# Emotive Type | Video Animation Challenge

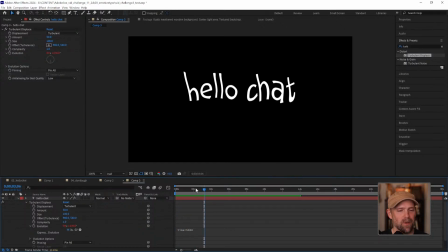I don't know, that's not the effect I'm going for, but all we have to do at this point is reduce the amount and then the size to whatever we feel like is a good wiggly size. Let's see, that might be okay. We could even go up a little bit more.
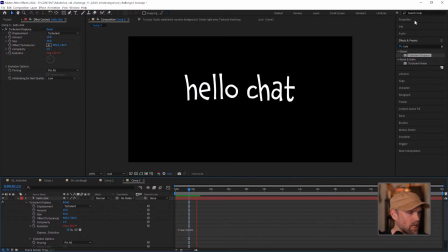Let's see what that looks like. Not bad. It's kind of really shaky, almost like a Chihuahua type thing. A type thing, not necessarily a dog, I guess. But we can also apply, what was it?
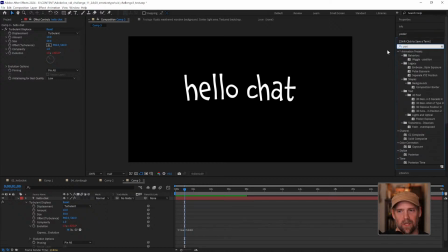Apply posterized time, which this is a good tip in general. If you ever want to slow anything down to make it look like it's stop motion, then you get this posterized time. Right now it's at 24 frames a second, which are, we're close to 24.
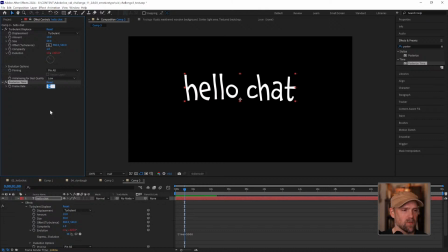We're at 29.97. But we want this to be slower than that. So you can put this to 12 frames, and at every 12 frame, it's going to change. So now you kind of get something that looks, and I'm going to try to zoom in here a little bit.
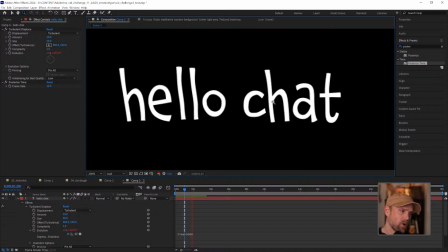You can see this a little better. So now you get something that's almost like, oh, there is a little bit of wobbliness to it. You could go a little bit further with it and make it a little bit cleaner. You could also take the frame rate down so that it's really kind of slow.
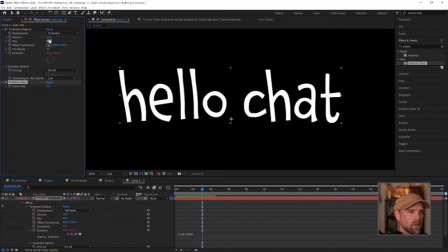You could also increase the size if you wanted. So it gets funkier and funkier, but you know, it's just a way to add a little bit of life, you know, to your type.
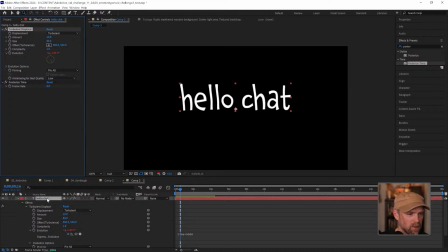So let's talk about, we have hello chat. Why don't we do hello darkness? I'm going to turn off our turbulent displays. This is a fun little thing, and I do have another example for this.
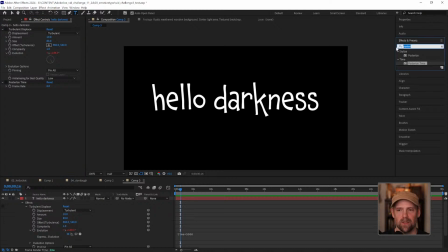But if you write in simple choker, I think it's simple. Yeah, simple choker. I'm going to add this to our effects here. And I've used this multiple times to kind of give this effect of like wasting away.
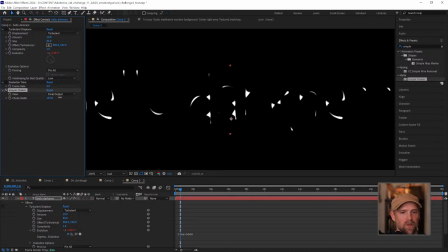So see how the font is kind of drifting out of, not out of focus, but it's kind of bleeding.
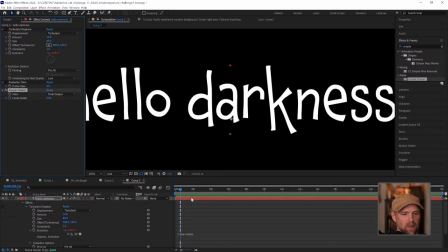But if you just animate that, and I'm going to put a little keyframe there, and I'll move it down, and then we'll shrink it.
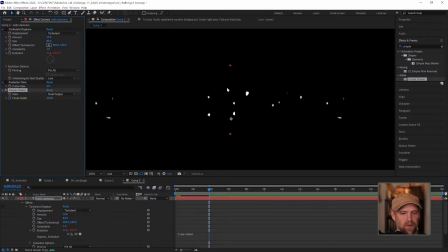I don't know how, this is going to be really fast probably, but
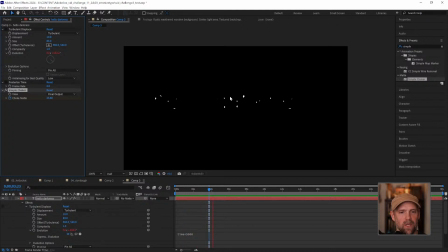typically you want to go kind of slow with it, because I don't know why, but a lot of times except for being angry, I guess, some of the darker, more negative things are kind of slow, something forlorn. A lot of times tracking is a good way to do that. Just to kind of get that emotion across.
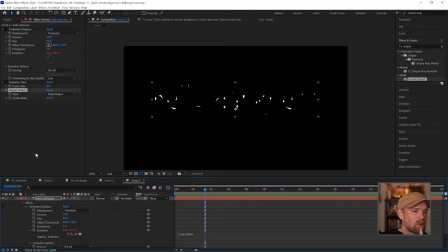But I did use this in an example. I have a few examples.
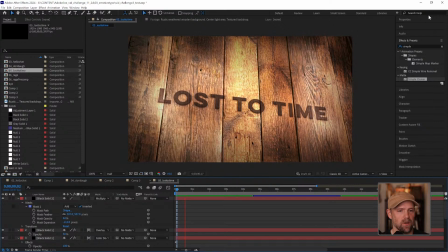So I made this one, and it's using that exact same idea of using that simple choker.
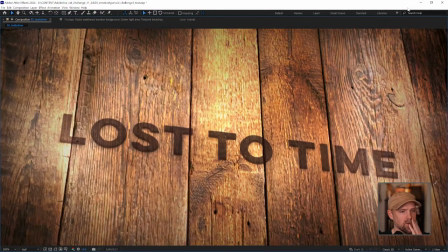I'll pull this. Let's see, there we go. So this one, and I just kind of made a quick 3D background on it.
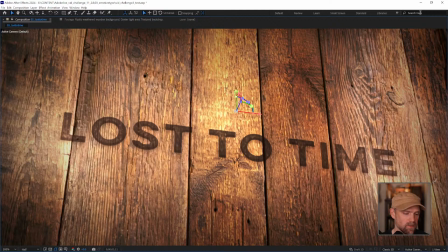But, you know, just another way to kind of get that emotion across. Well, no, we can't get back.
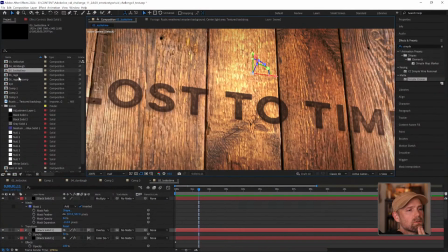There we go. Did I have another one? No, I think that was it. I think we covered everything I was trying to get to today. I hope this wasn't too emotional for everyone.
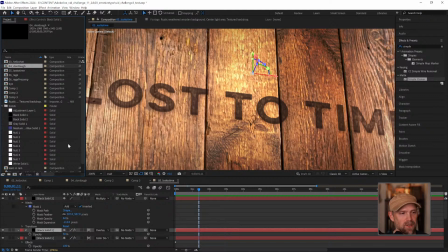I wanted to save the tissues for the real issues, not for this episode.
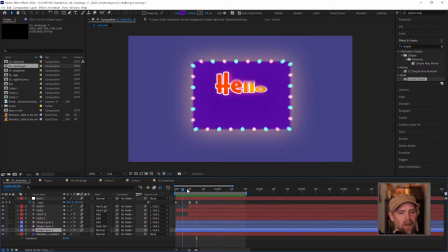But I hope this did kind of give you an idea of how to go and pick a few fonts, keep things light.
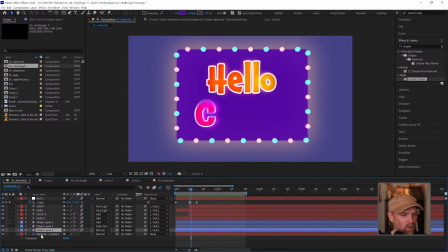I guess I should have wrote goodbye chat. Oh, by the way, if you do this, you can. I'll just say bye. Bye chat. Let me turn that off and that one off. There we go.